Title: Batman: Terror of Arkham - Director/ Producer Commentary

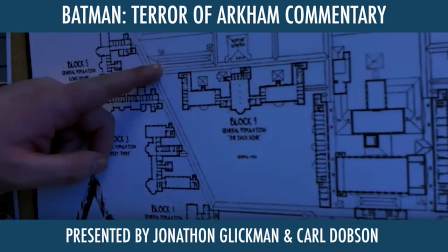(49:44)
Three, two, one, play! So this is a map that was already existing from the
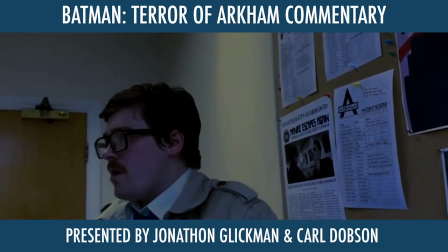(49:51)
online material, and Carl just improvised where he was putting his finger there.
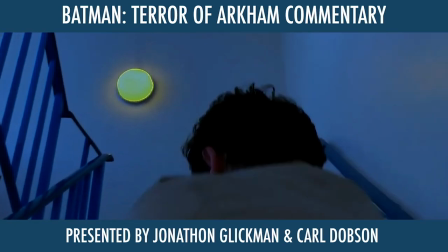(49:56)
I was just like, we'll follow your finger, Carl. It's absolutely fine. It worked.
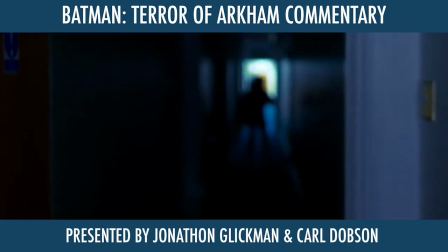(50:01)
Ish.
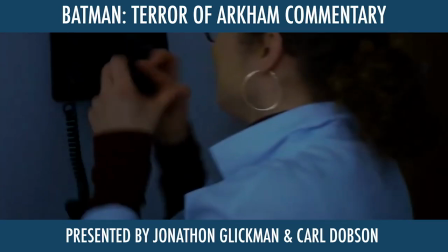(50:02)
Then this is an interesting bit now, where Harley picks up the phone to Jonathan Crane.
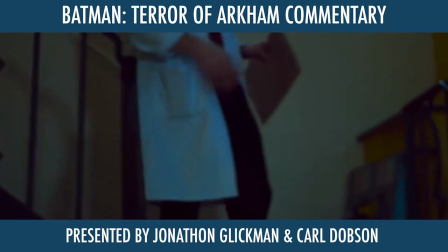(50:11)
So this is the first time we're Thomas Elliot, sorry. So this is the first time we're introduced to Thomas Elliot in the film, and
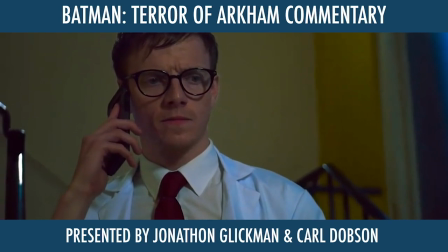(50:19)
this script had to be drastically altered when they're talking to each other to actually make sense,
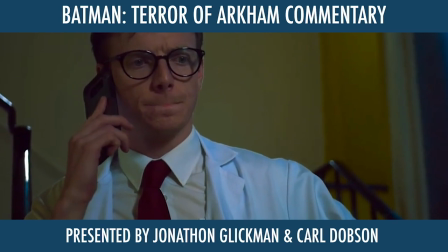(50:25)
because in the original script that Curtis wrote with Beck's lines still to come,
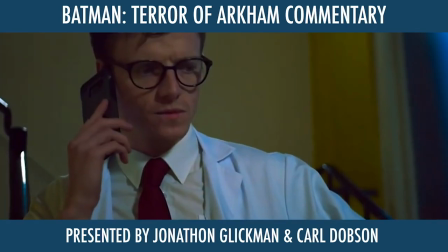(50:31)
because these were shot quite a distance apart, they didn't make sense. So on the day I had to be like, okay, we need to fix this.
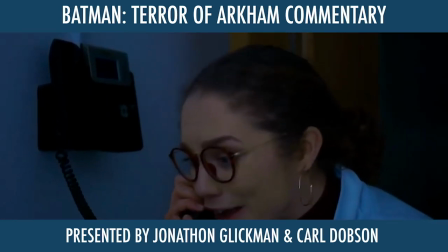(50:39)
Beck, say this.
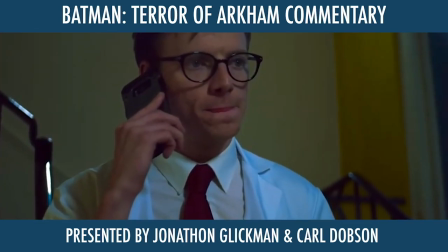(50:42)
And we managed to edit it together in a way where it looks like there's something suspicious with Thomas, but the audience isn't privy to it yet.
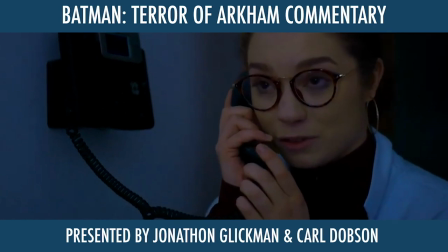(50:50)
And obviously, Harleen is very innocent and very unaware of what's to come.
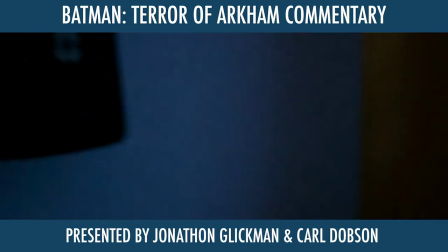(50:57)
He looks very shifty there, walks off. Absolutely love working with Danny Childs, and I really hope I get to work with him again.
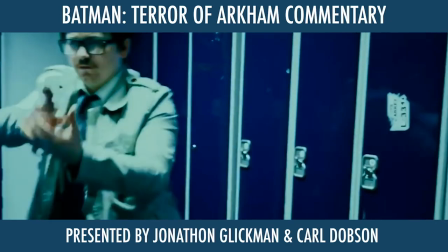(51:08)
This one is the most painful scene that we edited.
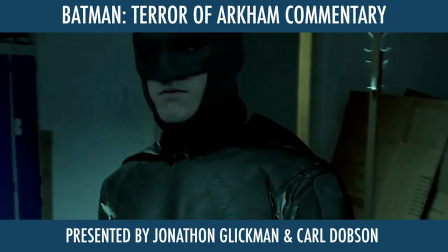(51:12)
There were several times in the film where I nearly took it out because
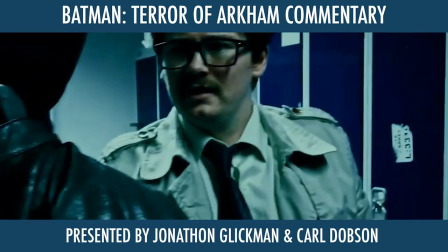(51:20)
the audio was so hard to try and guess and sync up.
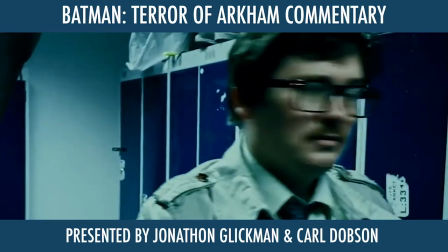(51:24)
This is one of the instances where the mic was broken, but we didn't know it was broken until post-production,
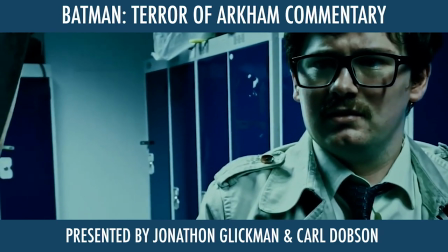(51:29)
because it was still reading on the camera and everything.
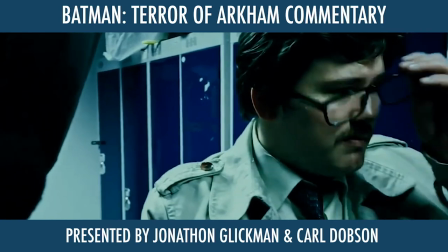(51:34)
But this scene was impossible to take out.
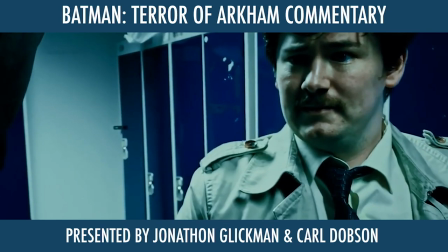(51:39)
Like, I was trying to take it out, but it was impossible because it had so much integral information that the audience needed to know.
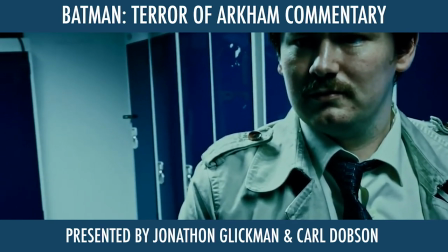(51:48)
Like the two characters actually meeting up. If we would have just cut to a scene where they were together, it's like, when the hell did they meet up?
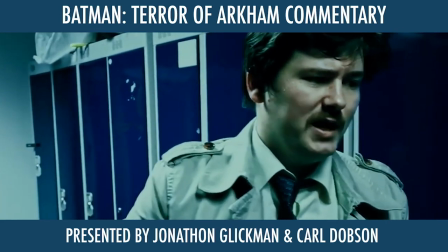(51:56)
Well, that's it. Yeah. Because obviously we had to.
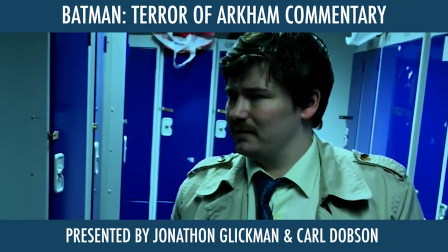(52:02)
Because I had to sort of like read my lips to see what I was saying, and I was talking that fast and talking that much garbage.
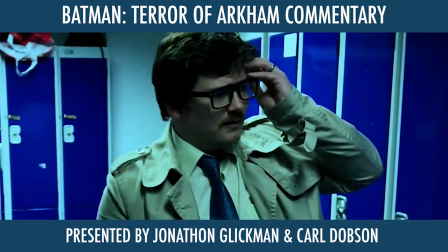(52:09)
Yeah. I couldn't understand myself, and I just thought, I can't even follow the script because I didn't go directly from it.
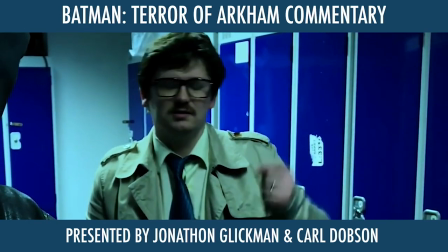(52:14)
So I said, well, Jonathan, we're going to have some shots that are on you when I'm talking.
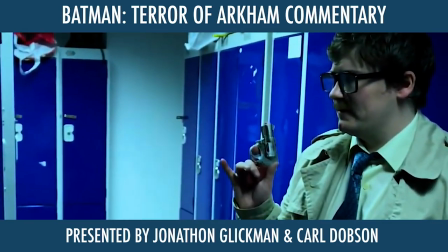(52:20)
Yeah. Just But I think, again, it's only noticeable for a couple of lines.
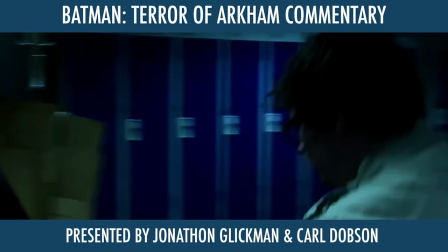(52:26)
Only for a few lines for this bit, yeah. I mean, the scene after this with me and you, that worked really well.
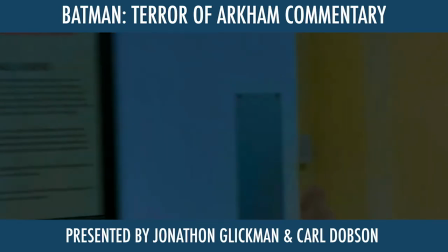(52:33)
It really... Oh, 1 second. In that shot there. Oh, let's just pause. 3, 2...
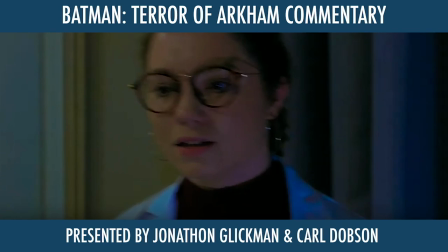(52:39)
One pause. 24/11. Yes. Woo! So with the scene prior to that, with the scene where we're running, if the audience goes back and watches that scene, I can't pull it up again because we're obviously synced up here.
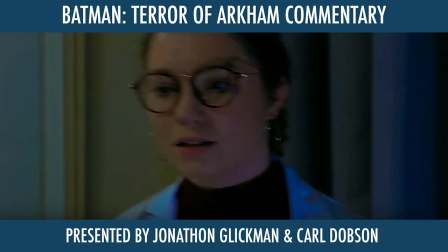(52:54)
My cape was hanging off. We're meant to put that at the end for the da, da, da, da, da, yeah. We shot that as like when we were working in central buildings, we basically shot a load of transition scenes,
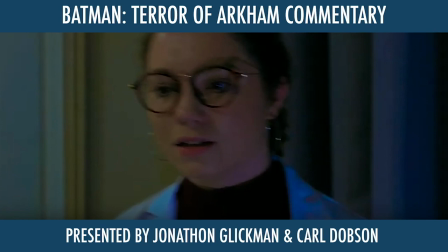(53:11)
just little shots we could put in between scenes, so it sort of filled in the space of a character. Mm-hmm. And with that one, we were just I don't think at the time as well, I was like really sure if we'd use it. I'm glad we'd shot it now, but.
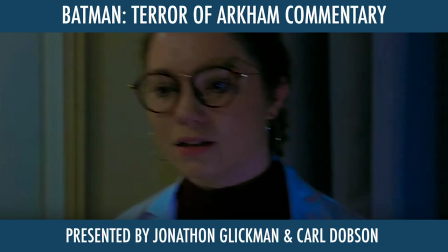(53:30)
When we were shooting in that hallway, I don't know if you remember, Carl, but there was a woman who had an office in that hallway. Oh, yeah, because she came out and she wanted a picture with us. She got a picture with us, and we never got her name or anything, so we don't have that picture, and I'm really, really gutted.
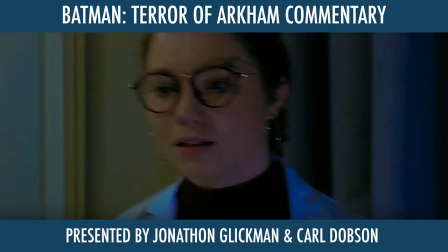(53:45)
Oh, but I mean, she did take it on her own phone, in all fairness, so, like... I know.